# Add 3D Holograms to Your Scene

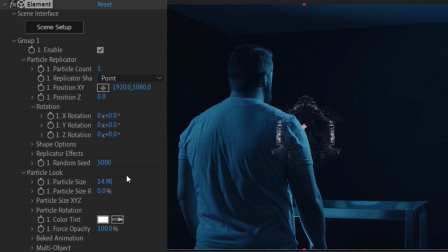[4:31]
Now back in After Effects, under Group 1, we can change the size, rotation, and position values to our liking for the hologram to fit our scene.
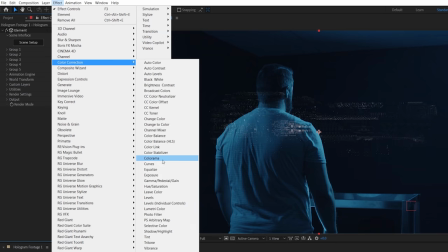[4:39]
To make it more visible, you can add a curves effect to boost the alpha and brightness channels.
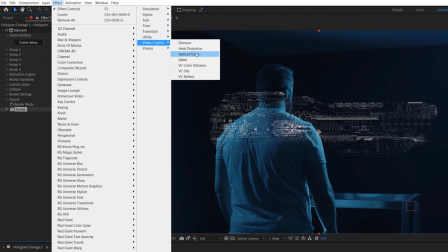[4:43]
For color, we like to use Video Copilot's free Color Vibrance plugin, and in the case of our scene, we chose blue to match our set lighting.
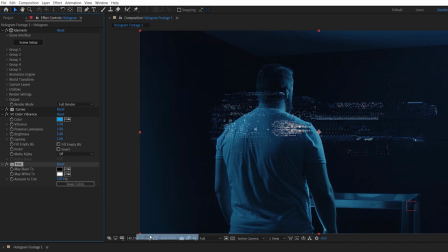[4:50]
If you still have pale areas like we do here, you can also use a tint effect placed before the Color Vibrance effect, give it a similar color, and lower the amount to your liking.
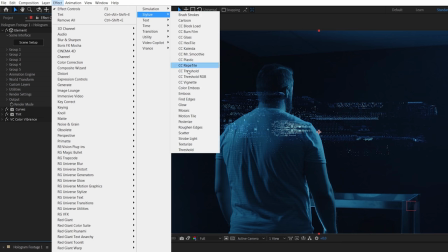[4:58]
And the next key step is adding glow. For this, we're using After Effects built-in glow, duplicating it, then increasing the radius, duplicating again,
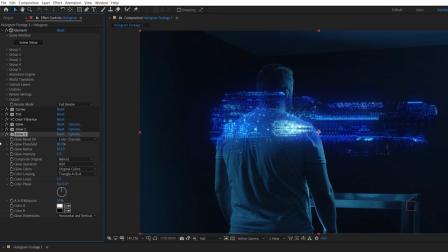[5:06]
increasing the radius even more, then finally, one last time with the radius at its maximum value. This is all just to eye though, so feel free to alter any value you like to get the result that you're happy with. Lastly, we used a hue and saturation with the hue dialed slightly to the right to try and match the lighting in our scene a bit closer.
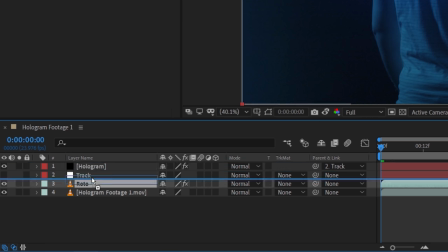[5:24]
But now we can link our hologram to our track and place our roto layer above. And to give the hologram some motion, we're gonna keyframe the group one Y rotation.
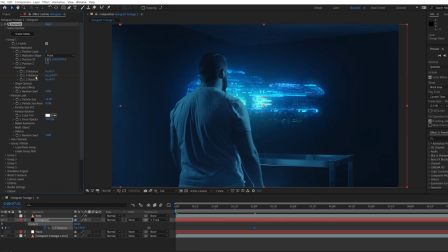[5:32]
Then at the end of the timeline, we'll change the rotation value and set the first keyframe to easy ease so that it gradually starts to turn, which gives us this.
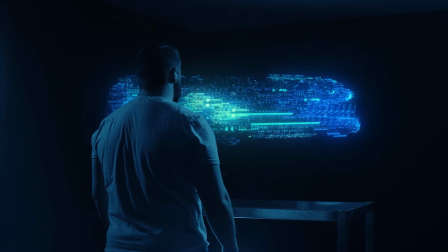[5:41]
Now, if you want your hologram to appear at the beginning like this, it's very easy to do.
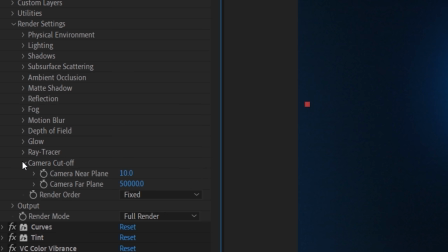[5:46]
In Elements render settings, there are these camera cutoff, near and far options,
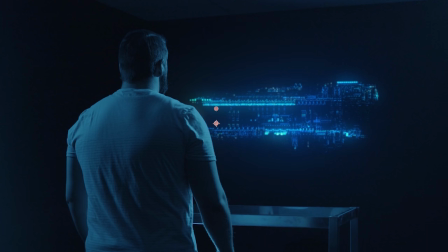[5:50]
which basically allow you to choose how much of your 3D model or scene is visible.
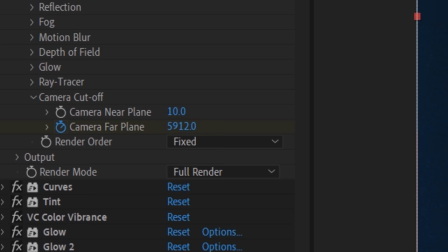[5:55]
So you can keyframe either of these to make it look like the hologram animates on.
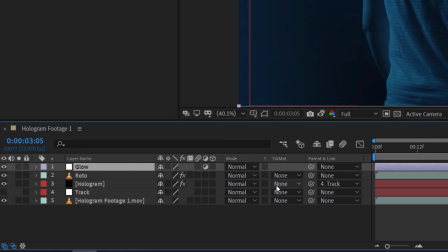[6:00]
And lastly, for this shot, we're adding an adjustment layer for some glow overlapping Josh just by using a couple glow effects, again, with high radius values. And before we jump into this shot, we must pay our mother f***ing bills. Why is this happening? I don't know. I kind of thought intrigue, you know, like people love drama. Oh, okay. I see what you're saying. Yeah? No, do the sponsor.
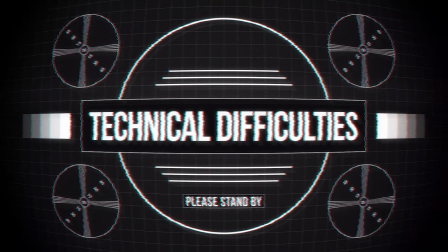[6:31]
Oh, f*** you, man. Today's episode is partnered by Musicbed. No. It will be good. Just do it normal. Today's episode is partnered by Musicbed, and if you watch the show, you know who they are.
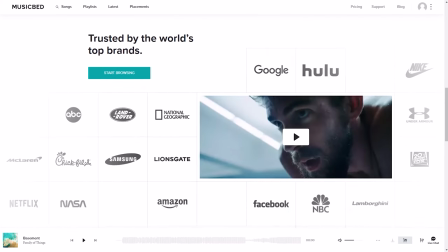[6:46]
By far, one of the best places to look for music for any project, and one that I've used constantly over the past 6 years, like this end moment in our project, Bar Brawl.
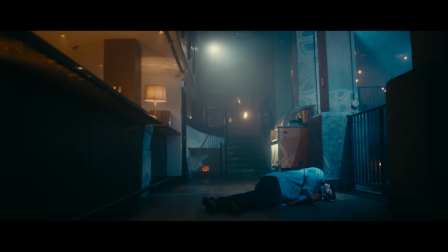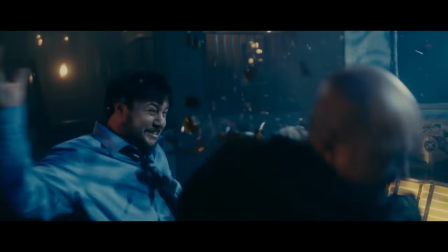[7:05]
I really wanted to end that film with a totally different style than what we'd had,
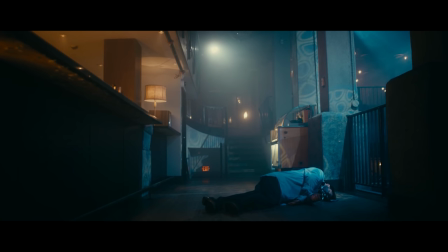[7:09]
like this calming Frank Sinatra old school track, but that is crazy hard to find. And thankfully, Musicbed had the goods.
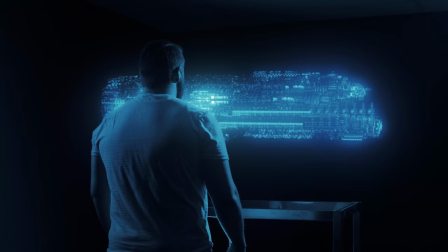[7:17]
And we actually used their music for the opening hologram scene in this episode too, and a massive amount of Film Riot episodes overall,
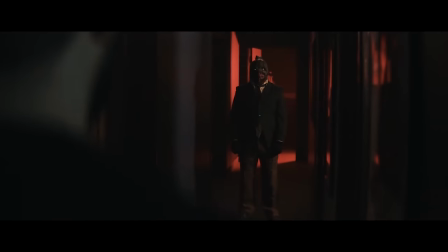[7:24]
from shorts that we've done, sketches, to just general talking head stuff like this right here.
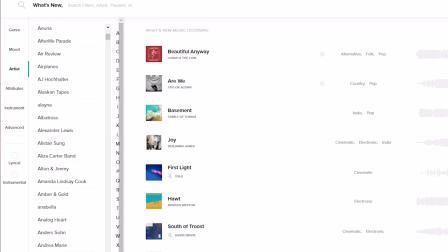[7:29]
They have pretty much everything that you could need with over 700 indie artists and composers to choose from.
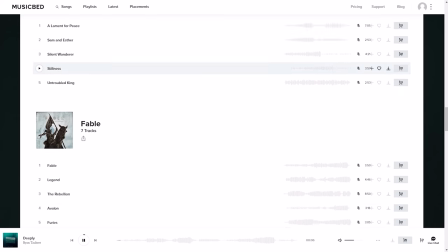[7:35]
Not to mention, their music is record label quality, so you're getting some of the best out there,
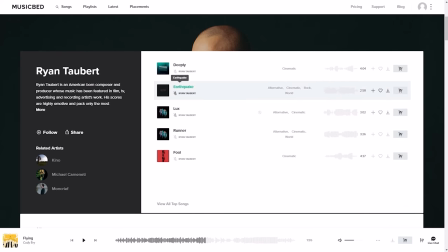[7:40]
including artists like Ryan Talbert, who composed for films like Kingsman: The Golden Circle and King Arthur, so, you know, not bad. You can get unlimited access for your projects when you sign up,
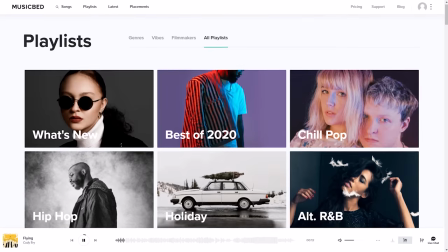[7:50]
so whether you're making content for YouTube or are a freelancer or an in-house filmmaker or somewhere in between, there's really something here that's gonna work for you. So definitely check out the links below to find out more about Musicbed and a link to my playlist that has some of my favorite tracks. So do it, or we're gonna have a serious... Ryan, no, stop, Ryan! Intrigue. So for this front shot,
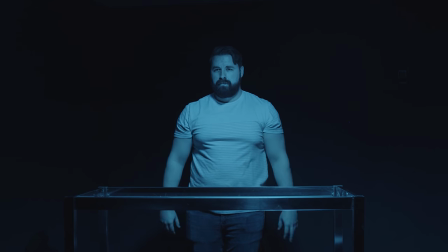[8:16]
we filmed Josh quickly moving his hands as if he was interacting with a hologram all Tom Cruise-like to motivate the separation here.
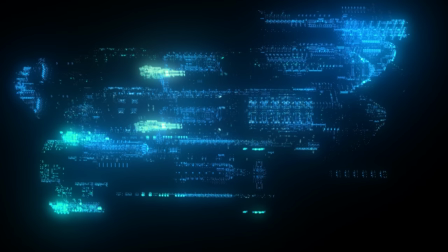[8:23]
With our model, this was pretty easy to do, but it does depend on how many pieces your 3D model has.
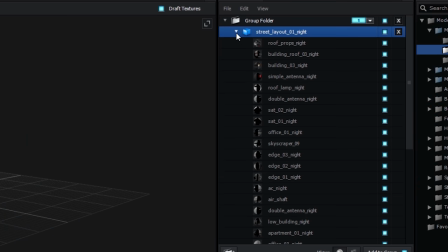[8:29]
Like we mentioned before, is indicated by the number of materials shown.
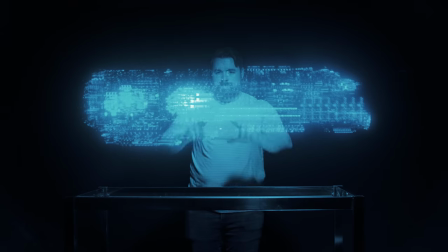[8:33]
If you have a model which is just one whole piece, but you want to separate it, you could do that in a program such as Blender and break it up into multiple pieces before bringing it into Element.
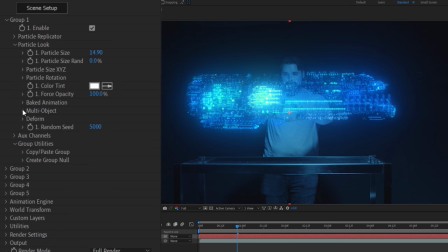[8:42]
For ours, we're going to go into group one, particle look, multi-object, and check the box to enable control over these individual parts of the model. Now you can see when changing different values, it allows you to break apart and spread the hologram, giving you different patterns to choose from.
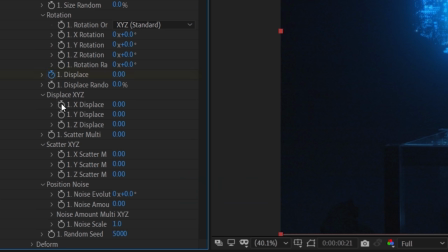[8:57]
For this shot specifically, we keyframed various displace and scatter properties on the frame where Josh is about to move his hands,
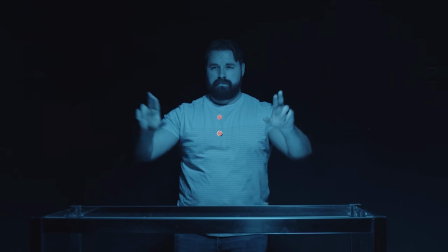[9:03]
then moved forward a few frames after he finished the movement and played around with the values.
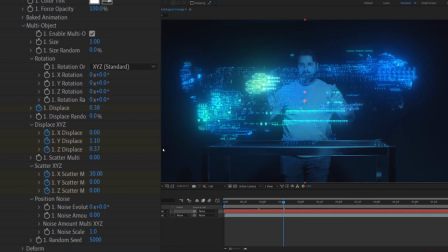[9:08]
Again, there's no set rule for how this should look, just alter different settings until you find a layout that you're happy with.
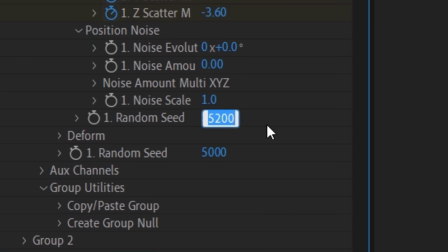[9:14]
Changing the random seed also gives you further options of layout to choose from.
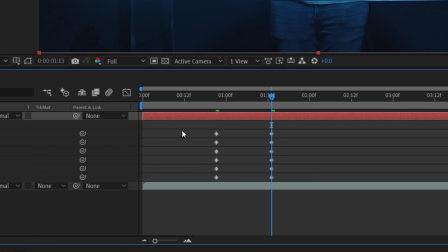[9:18]
To make the animation flow smoother, we easy eased all the keyframes, and if you go into the graph editor,
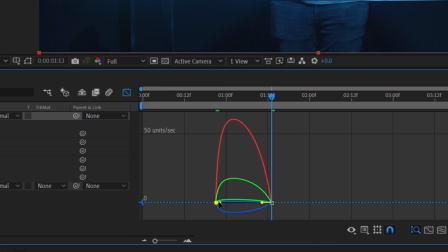[9:24]
you can select and squeeze or stretch the keyframes to alter their speed, so they will animate fast at the peak,
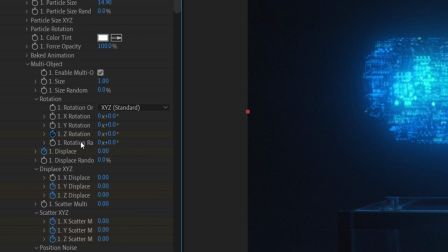[9:30]
then slowly transition to a stop. We also keyframed the Z rotation and had it last a bit longer than the other keyframes to give this spin effect.
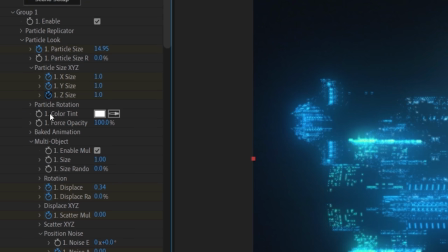[9:38]
And lastly, we keyframed each of the group one size values and the group one Y and
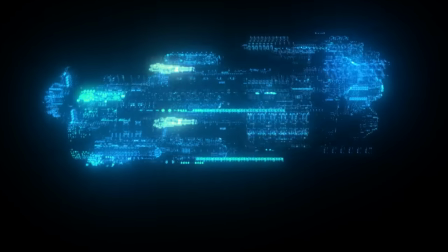[9:43]
Z rotation to slowly continue throughout the shot so that the movement didn't come to a complete stop. To add more detail, we also had a duplicate of the hologram placed slightly higher and used the same camera cutoff technique from before to make it slowly appear.
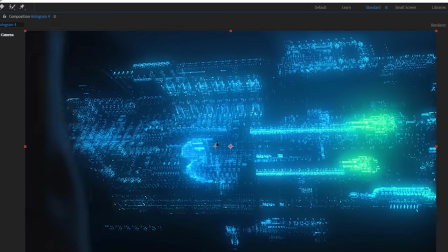[9:57]
For this close-up, we used an After Effects camera with some simple keyframes to have the position slowly push forward and tilt up.
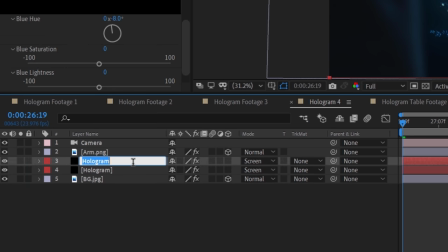[10:04]
We also used a duplicate hologram layer this time,
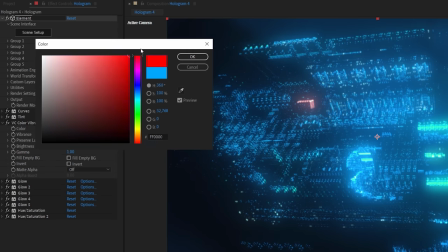[10:07]
just a few simple boxes and a color change to red with an animated brightness to give that pulsing on and off look.
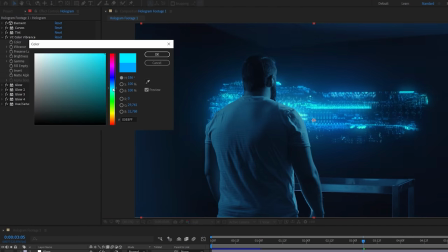[10:13]
And of course, you can make your hologram any color by changing the color vibrance effect to give a variety of looks.
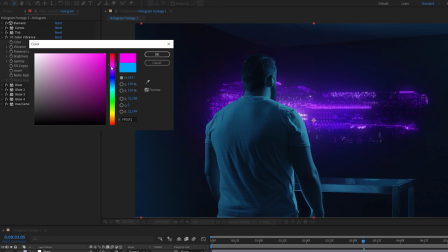[10:19]
Just remember to change the color of your footage, or even better yet, do what we did and decide what color you want before you ever shoot anything at all.
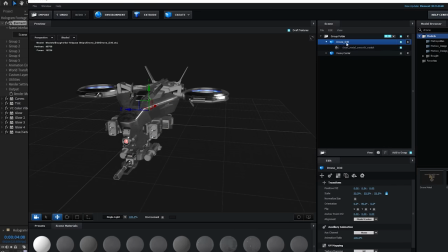[10:26]
But that's it, and what's great about this technique is it translates to whatever you want to make a hologram of.
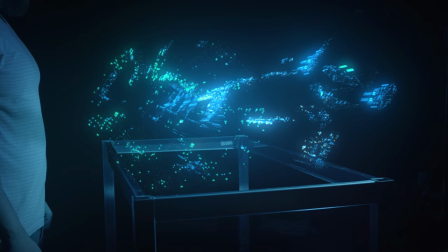[10:31]
There are so many ideas that you could take this with very little limits to what you can do.
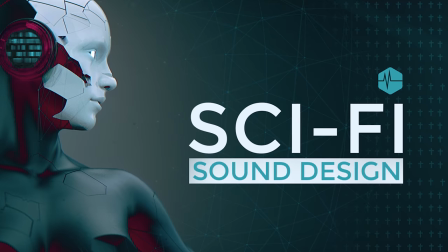[10:35]
And if you like the sound effects and are open, those sounds came from our Sci-Fi Sound Effects Pack, which you can find on our store, link for that below as well. And I tweeted this out before, but in case you didn't see it, my friend Josh Tanner released his latest short film called Decommissioned.
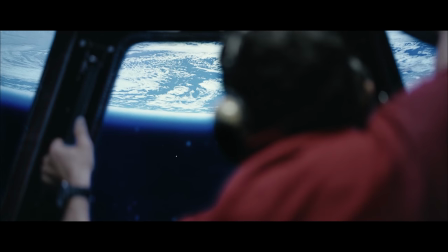[10:50]
It's a creepy sci-fi horror that he shot without any green screen. They actually used a similar idea to what we did in another episode of Film Riot,
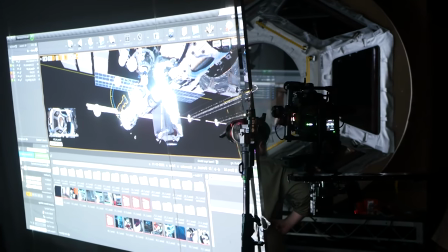[10:59]
but he took it to a much more epic place, doing a full-on virtual production.
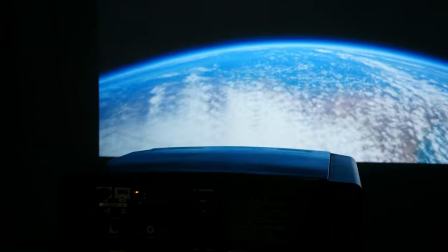[11:04]
But since they didn't have an LED wall, they used a projector, and it worked incredibly well. So definitely check that out in the links below too. And until next time, don't forget to write, shoot, edit, repeat.